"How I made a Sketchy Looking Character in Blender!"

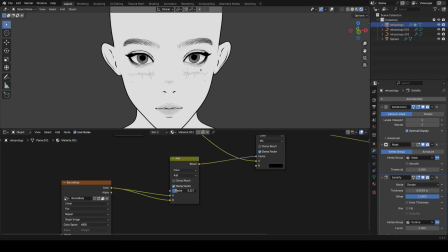8:14 So now, basically doing this doubles the strength of each stroke because we're adding it to itself, and we can slide the influence of how much we want this effect to take place.
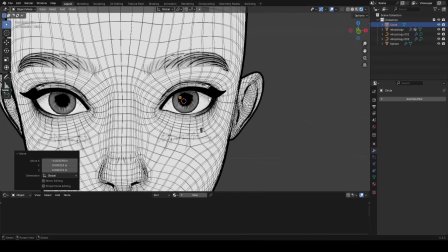8:23 Let's also now add a white highlight for the eye, meaning the eye specular. I just added a circle object and filled it, and then gave it a white base color, and that was that.
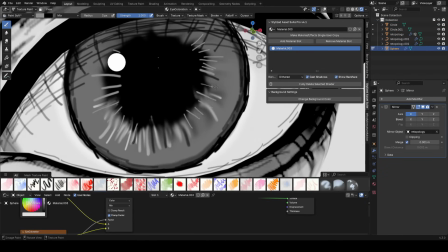8:31 And at this point, our eyes are really starting to get fleshed out.
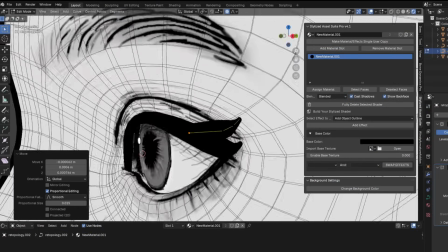8:39 We can add some more curves to the eyelash and have these new curves be extra lashes.
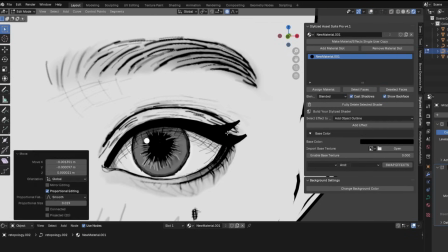8:43 You don't have to do this, but I think it makes it look a lot better. So why not just add more lashes, keep them thin, and keep them relatively spaced from one another.
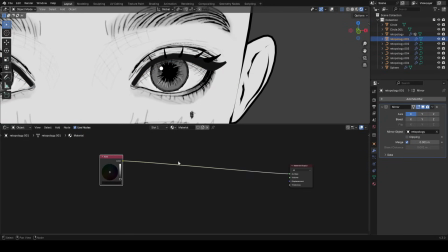8:52 Alright, let's now talk about the shader for the eyelash. Very easy, we'll just start with an RGB node and set it to black. And just like we did with the eyes and the body, just make an image texture, and this is going to allow us to draw in with white.
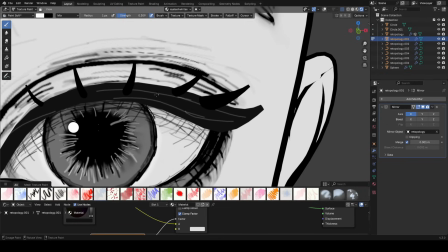9:03 So we can just start adding like a bunch of white streaky looking lines onto our eyelash, which is going to give it that feel that we're going after.
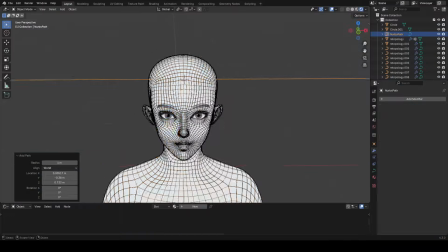9:11 Alright, so now let's start laying out our hair strands. I just use a path curve and a Bezier circle, which I shape into an oval, and use that as the object for the path curve.
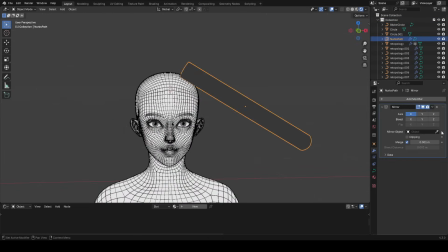9:19 Now all there is to do is position the hair however you want around the head, so I just started off making the hair here.
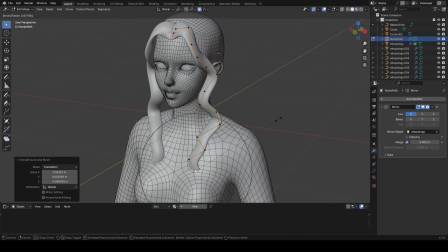9:24 Nothing crazy, just starting with the front.
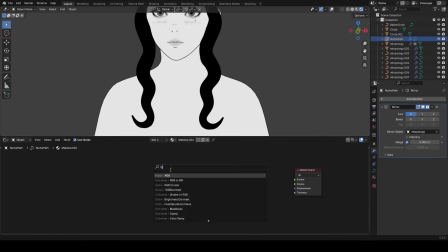9:26 For the shader, we'll use a black color on an RGB node, and here while I was making this, I did make a node setup that let me add a charcoal looking effect to the hair,
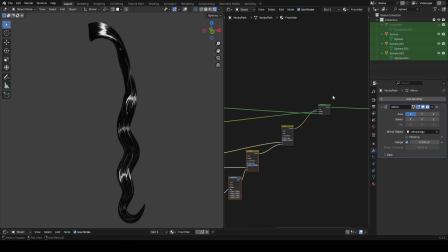9:35 but in the end for this sketchy style, I really felt like it did more harm than good. So in the coming parts of the video, please just ignore that charcoal texture looking thing.
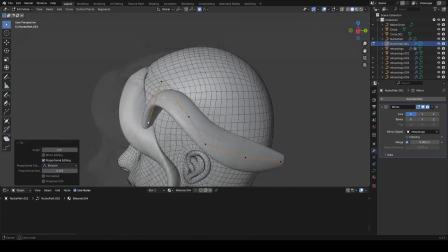9:43 Alright, so that aside, I'll keep on positioning the hair curves around the head, just getting the hairstyle made.
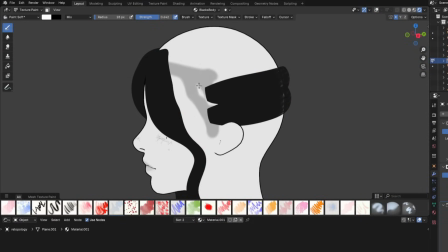9:48 I also recommend drawing in a darkness area for the scalp, which will make it a bit more realistic, especially around the areas where the hair ends and meets with the skin.
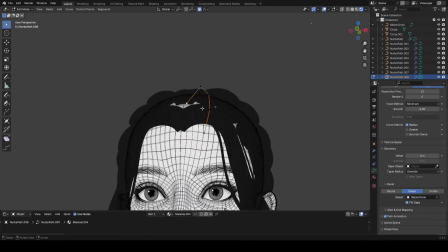9:57 And eventually I filled out the whole scalp with these hair curves, so now she actually has a full head of hair.
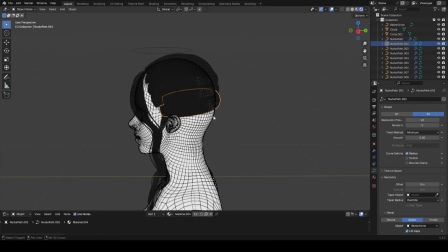10:02 And yeah, of course, there's more of them I'm going to add as well, but this is the main part of the hairstyle down.
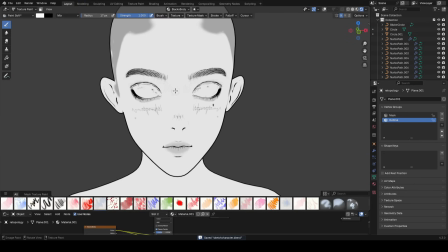10:08 Back to the face, I'll also draw in some darkness under the jaw.
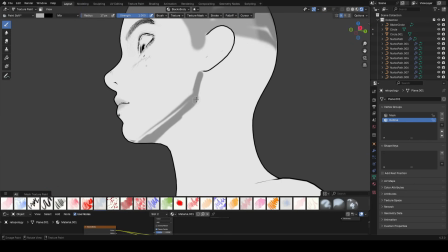10:11 Cross-hatching this whole area manually would be a bit of a nightmare, so I'm just drawing in some darkness for it, and we'll go over it with those scratchy marks later.
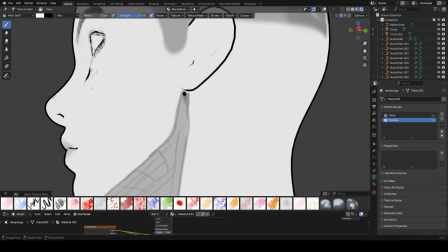10:18 Like here, I'm just lightly marking those areas. Also gonna add some ambient occlusion under the ear just like this, because that's a common thing in this style.
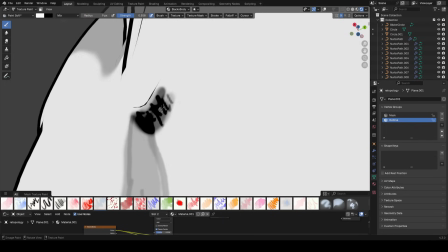10:26 And I'm just going to then continue adding some black marks to kind of cross-hatch it.
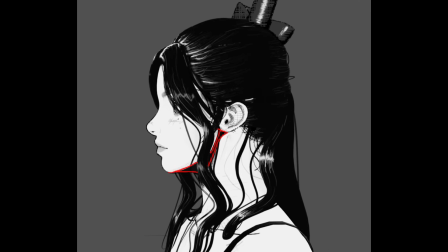10:30 Okay, so I didn't get this on camera unfortunately, but I did end up severely darkening the under jaw area.
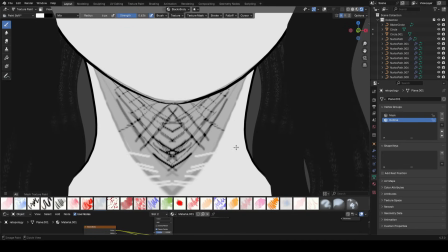10:36 This made it look a lot better than what it was before, so I just recommend you do it as well.
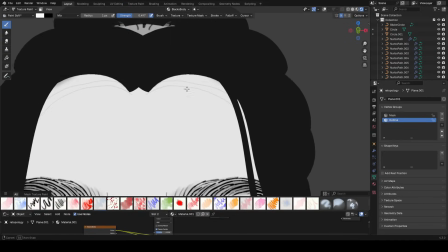10:40 You can also use cross-hatching to indicate a type of ambient occlusion, that the hair strands are casting some sort of shadow onto the face, like I'm drawing in here.
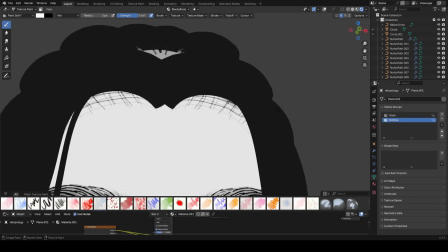10:48 So you can do this in certain parts of the head as well if you want.
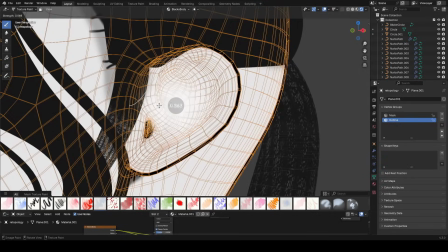10:50 And onto the ear over here, I'll just draw in some darkness in the ear cavity, and make the Y shape in shadow as well as some darkness on the right part of the ear.
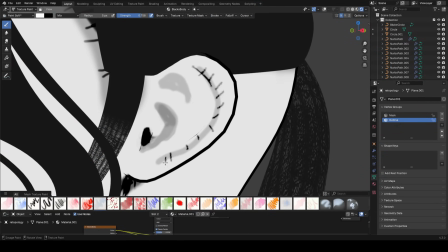10:58 And make sure I just kind of outline everything by drawing in black.
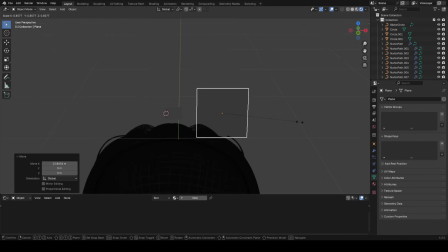11:05 Okay, now let's start adding some accessories. I wanted to add a bow tie, so I just added a plane and started modeling it into that type of shape.
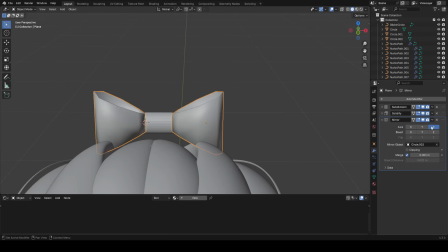11:13 I'll subdivide and solidify it as well. That's one of my favorite combinations when modeling simple objects like this that need some thickness, and I'll reflect it over to the other side as well.
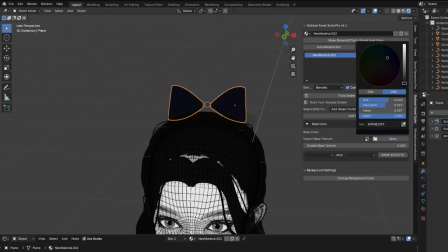11:25 To save time, I did use the stylized asset suite to easily add a crosshatch sketchy looking thing to this bow tie accessory. Make sure you have a lighting in your scene, otherwise you won't see anything.
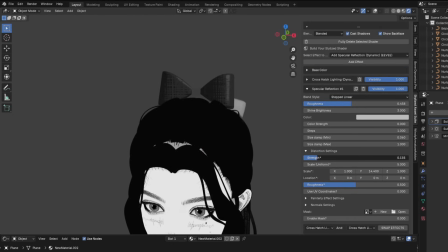11:34 A specular reflection effect is also really useful here, so I added one and really brightened it up, which I think just looked really nice.
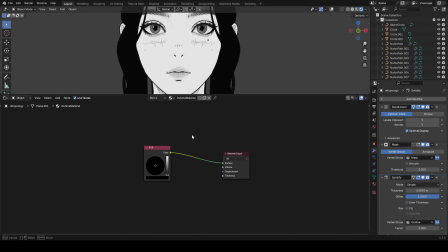11:40 Let's go back to our outline material now that we made at the very beginning, and it was black initially,
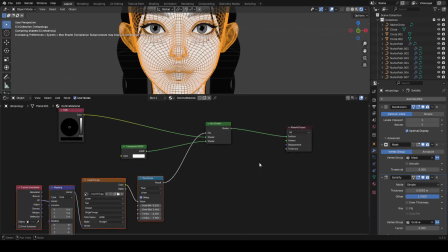11:45 but I'm just quickly going to make a node setup that allows us to easily make the outline very sketchy looking.
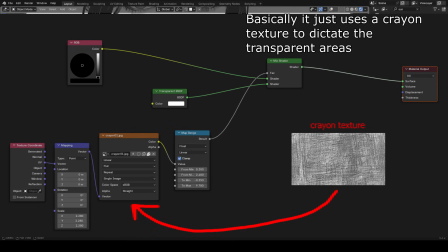11:50 Basically, we just have a crayon texture that tells the shader where the transparent areas are going to be. I talk more about it in my Making Pastel Portraits video.
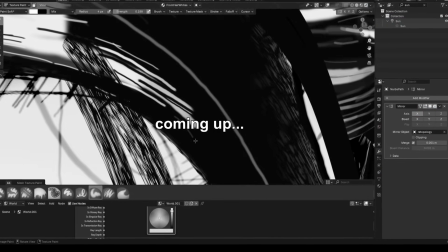11:57 Alright, so let's do the hair now. Before we can do any texture painting or anything like that on them, we'll have to convert them to a mesh, because right now they're a curve.
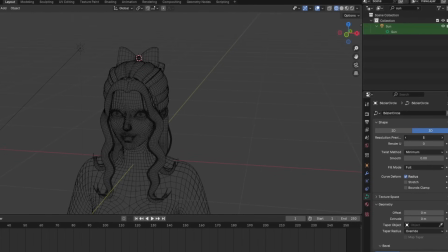12:05 But even before that, it may be a good idea to reduce the resolution on the curves, because we don't need all that. Obviously, we could reduce this even more manually after we change it to a mesh, but for this tutorial, it's fine the way it is.
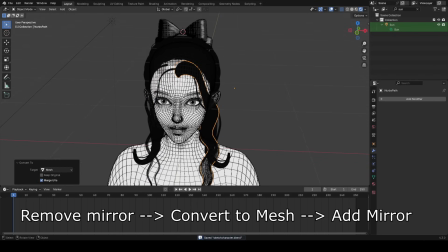12:16 So now, on pretty much every hair curve, we want to get rid of the mirror modifier, convert the hair curve to a mesh, and then once again, add the mirror modifier.